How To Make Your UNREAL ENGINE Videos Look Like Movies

Pure action and high caliber visuals. That intense cinematic moment achieved with simple camera and lens tricks right here in Unreal Engine 5.6.
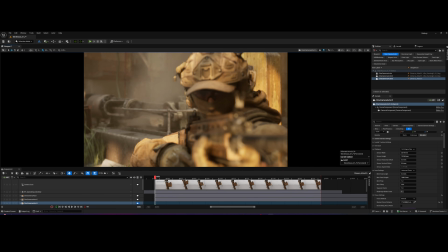[0:27]
It's time to break down how you can get this professional and dynamic look. Hi folks, and welcome back. After 3 years behind the screen, it feels great to finally get in front of the lens. Today we're breaking down exactly what you just saw.
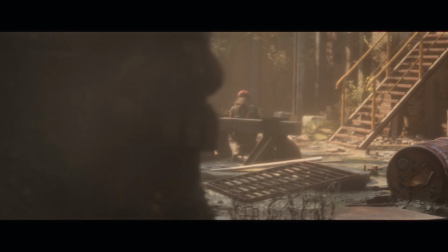[0:40]
If you want to add that unmistakable cinematic polish, specifically that anamorphic bokeh effect to your shots,
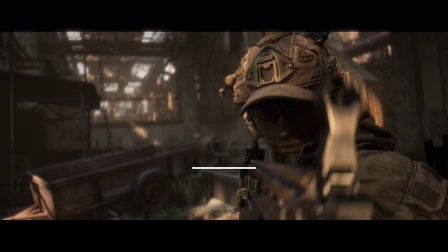[0:46]
or you want to know the secret to mounting your camera directly to a rifle for a dynamic action perspective, you've definitely come to the right place. We're going to dive right into the project file, and I will show you step by step how to set up that perfect anamorphic look and how to nail that dynamic weapon camera.
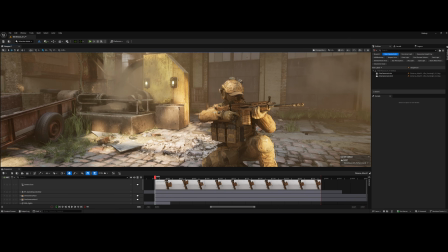[1:05]
Let's get started. Alright, now we're on the project file.
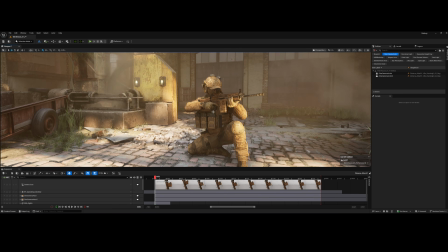[1:08]
Before we get into the camera magic, I quickly want to give props to the packs I'm using, because these assets are honestly just awesome.
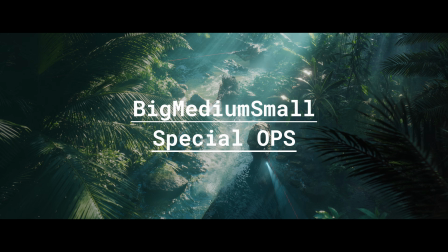[1:16]
For our characters, I'm using the big, medium, small Special Forces pack and the modular soldier pack.
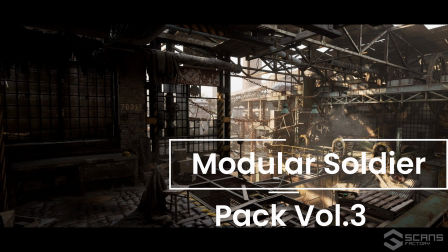[1:23]
And for the environment, we've got the excellent Scans Factory's warehouse pack. The links for all of these high quality assets are right there for you in the description below.
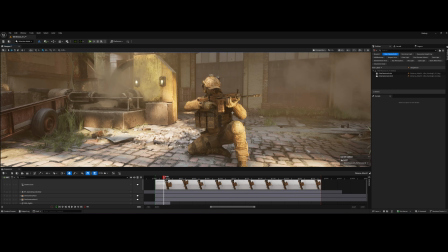[1:33]
Definitely check them out. Alright, as you can see here, we've got our soldier character. They're already playing that intense shooting animation. Our goal is to create that hyper dynamic shot by physically mounting a camera right here on the rifle itself.
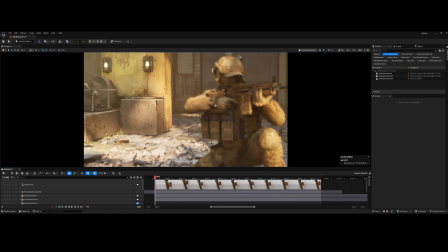[1:48]
First, I will create a new camera in the sequencer. Then we head straight over to the details panel.
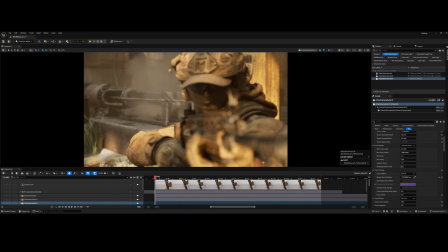[1:54]
Our first critical action is going to be setting the sensor type. Now, why is this important? The size you set here, the sensor width and height, mimics a real-world cinema camera and fundamentally dictates the look of your shot.
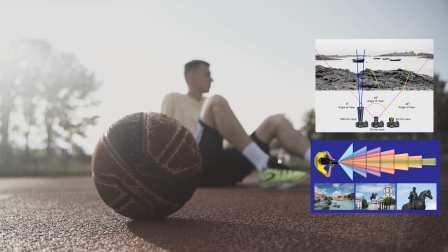[2:08]
The sensor size in relation to your focal length determines your field of view and how much depth of field or bokeh you get. Larger sensors like the ones used in high-end cinema give you a wider view and shallower depth of field,
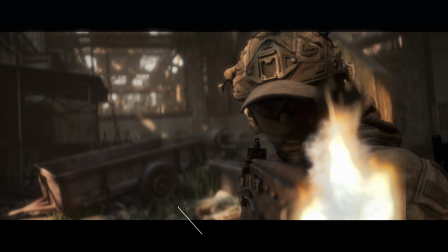[2:22]
which means more of that beautiful, creamy background blur. To get that truly large format cinematic feel,
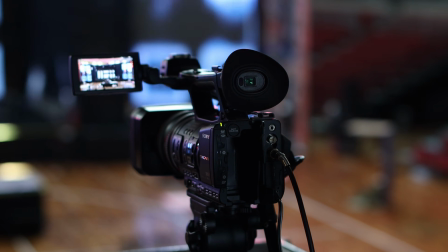[2:30]
we're going to model our camera after the Sony VENICE 2 6K powerhouse camera used on tons of feature films.
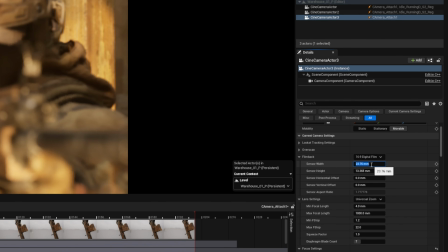[2:37]
We will set our sensor width to 36 and our sensor height to 24mm. Now that our camera sensor is the size of that mighty Sony VENICE, we need to frame our shot for that widescreen feel. The aspect ratio that instantly screams Hollywood blockbuster is the Y239.
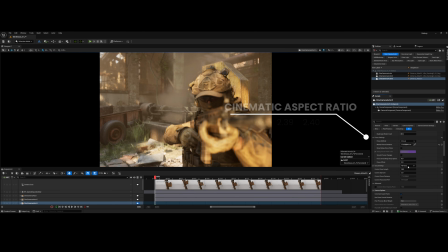[2:57]
This is a standard theatrical widescreen ratio, often referred to as 235 or 240.
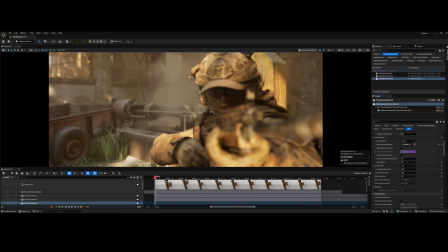[3:04]
Next, let's dial in the glass. Since our camera is going to be mounted right onto the gun, to capture that gritty, kinetic action, we need a nice wide lens. A 24mm focal length is a great choice here. It's wide enough to exaggerate the motion and keep the action dynamic,
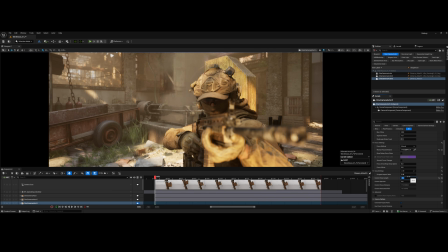[3:22]
but not so wide that it distorts the soldier's hand or the rifle beyond the believability.
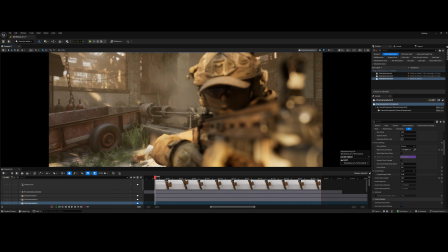[3:28]
Okay, we have the 239 frame and a good wide focal length of 24.
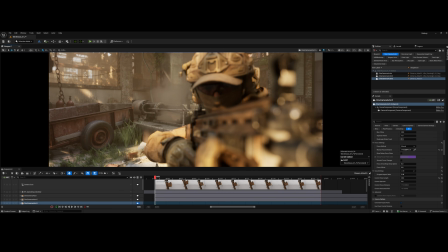[3:34]
But look at the image. It feels wide, but it doesn't have that distinctive, stretched, compressed feel. It just looks like a standard spherical lens that's being aggressively cropped. We're missing the true anamorphic magic. This is where the anamorphic squeeze factor comes in. Real-world anamorphic lenses use special glass elements to optically squeeze the scene horizontally onto the sensor.
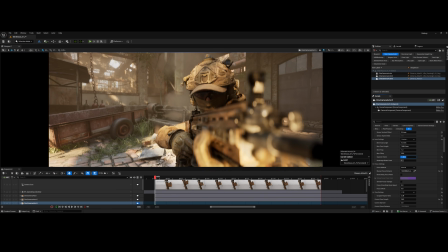[4:00]
When the image is discrete in post-production, you get that super wide aspect ratio without losing the height of your sensor. This technique also produces the signature of a bokeh and exaggerated depth of field.
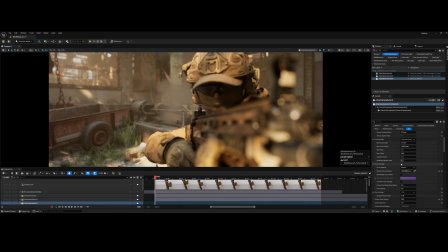[4:12]
We're going to set our squeeze factor to 2. Watch the viewport as I do this.
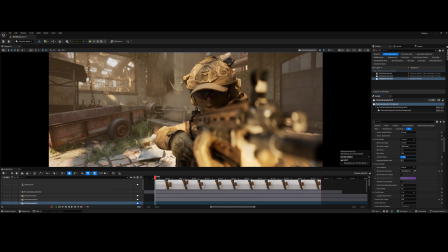[4:17]
The image stretches and depth of field becomes immediately more dramatic.
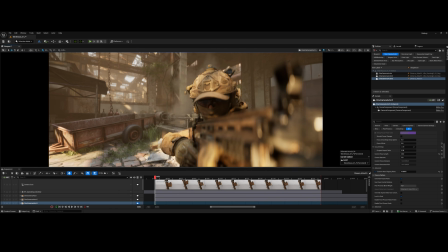[4:22]
You now have that full high-resolution sensor information being compressed, giving us much shallower, more cinematic look, and crucially, those signature vertical anamorphic bokehs in the foreground. Now, let's move beyond the standard depth of field settings and leverage a feature that gives Unreal Engine 5.6 its incredible visual fidelity, the Petzval bokeh controls.
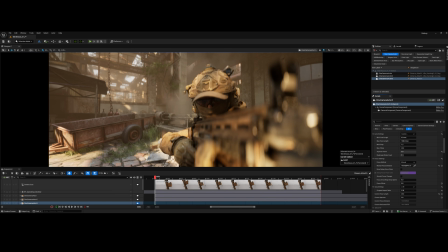[4:47]
I'm heading down to the depth of field settings. Under the hood, Unreal Engine's standard bokeh is typically uniform, but in professional cinematography, the way the light discs, the bokeh, are rendered has a huge impact on the aesthetics.
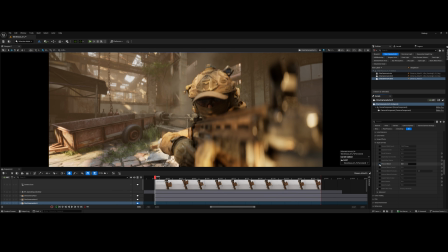[5:02]
Petzval lenses, which are famous for this effect, create distinct, swirled, or cat eye-shaped light discs. By setting the Petzval bokeh value to 1, we tell the engine to render the autofocus light with that signature anamorphic streak, and a subtle swirl toward the edges.
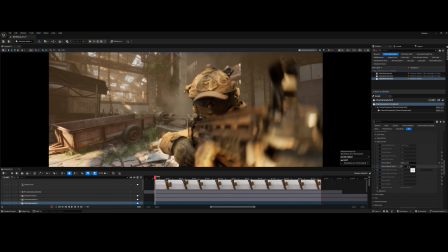[5:22]
This small change makes the blurred background and foreground feel instantly more organic and high-end, perfectly complementing our 2x squeeze factor. Below that, we have the Petzval Bokeh Falloff.
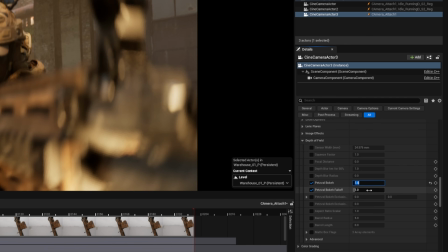[5:37]
This value controls how quickly that swirling effect diminishes from the center of the frame outward.
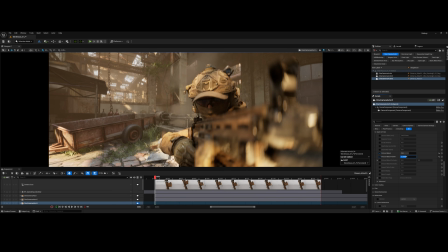[5:43]
By setting the falloff to 1, we ensure that this characteristic Petzval look is applied with maximum instantly across the entire frame,
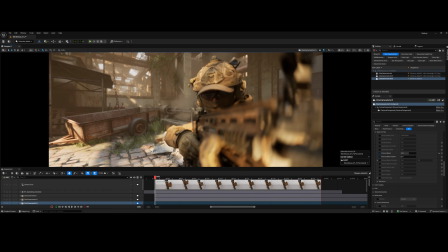[5:54]
giving us the most dramatic and consistent cinematic background and foreground blur for our action shot. The hard technical work is done, but the camera is floating free.
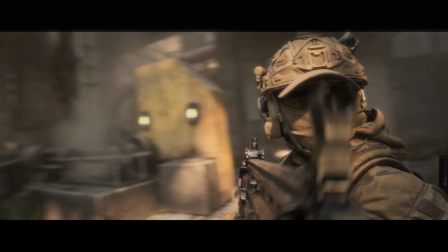[6:06]
To achieve that aggressive eye level with the gun perspective we saw in the cinematic, we need to physically link the camera's movement to the rifle.
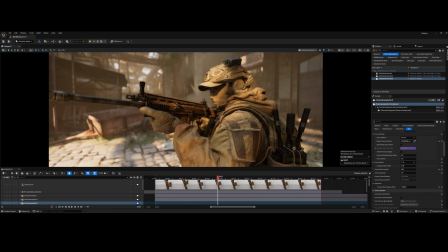[6:15]
First, make sure your camera actor is selected.
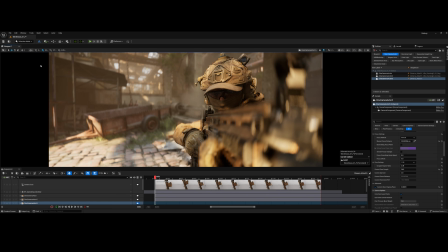[6:18]
In the main editor toolbar, you'll need to make sure the editor is in animation mode, so we can access the constraints tools. Next, in your details panel under the constraints section,
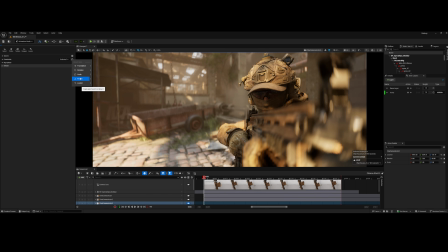[6:30]
or by right-clicking the camera track in the sequencer, we are going to add a constraint. We want the camera to follow the rifle perfectly, so we will set the camera as a parent constraint to the rifle mesh. And just like that, with the constraint set, our camera is now permanently locked onto the weapon's movement.
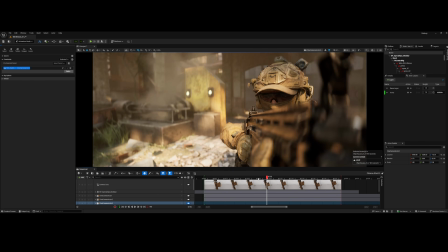[6:54]
You can see the camera is now inheriting all the subtle and violent motion from the shooting animation.
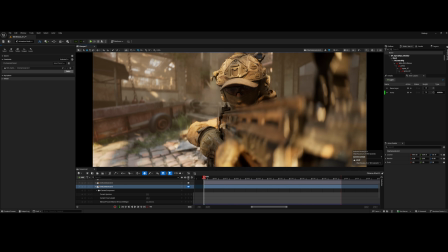[7:02]
When we scroll up through the sequencer, we have that incredible dynamic first-person action shot complete
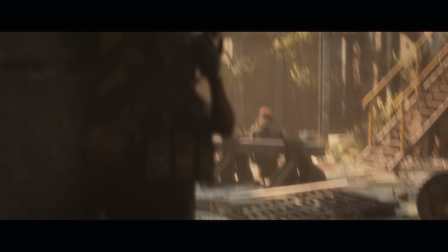[7:09]
with a stunning anamorphic bokeh and true cinematic camera motion.
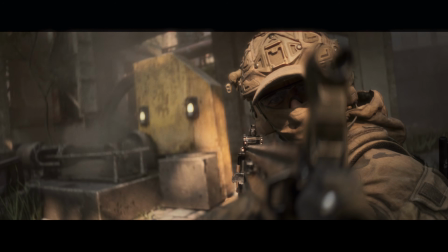[7:14]
This is the shot we used for the sequence you saw at the beginning of the video. If this deep dive helped you elevate your cinematic workflow, please give the video a like and let me know in the comments which feature of the Unreal Engine 5.6 you're most excited to use. So don't forget to subscribe so you don't miss the next tutorial, and thanks so much for watching the video, and I'll see you in the next one.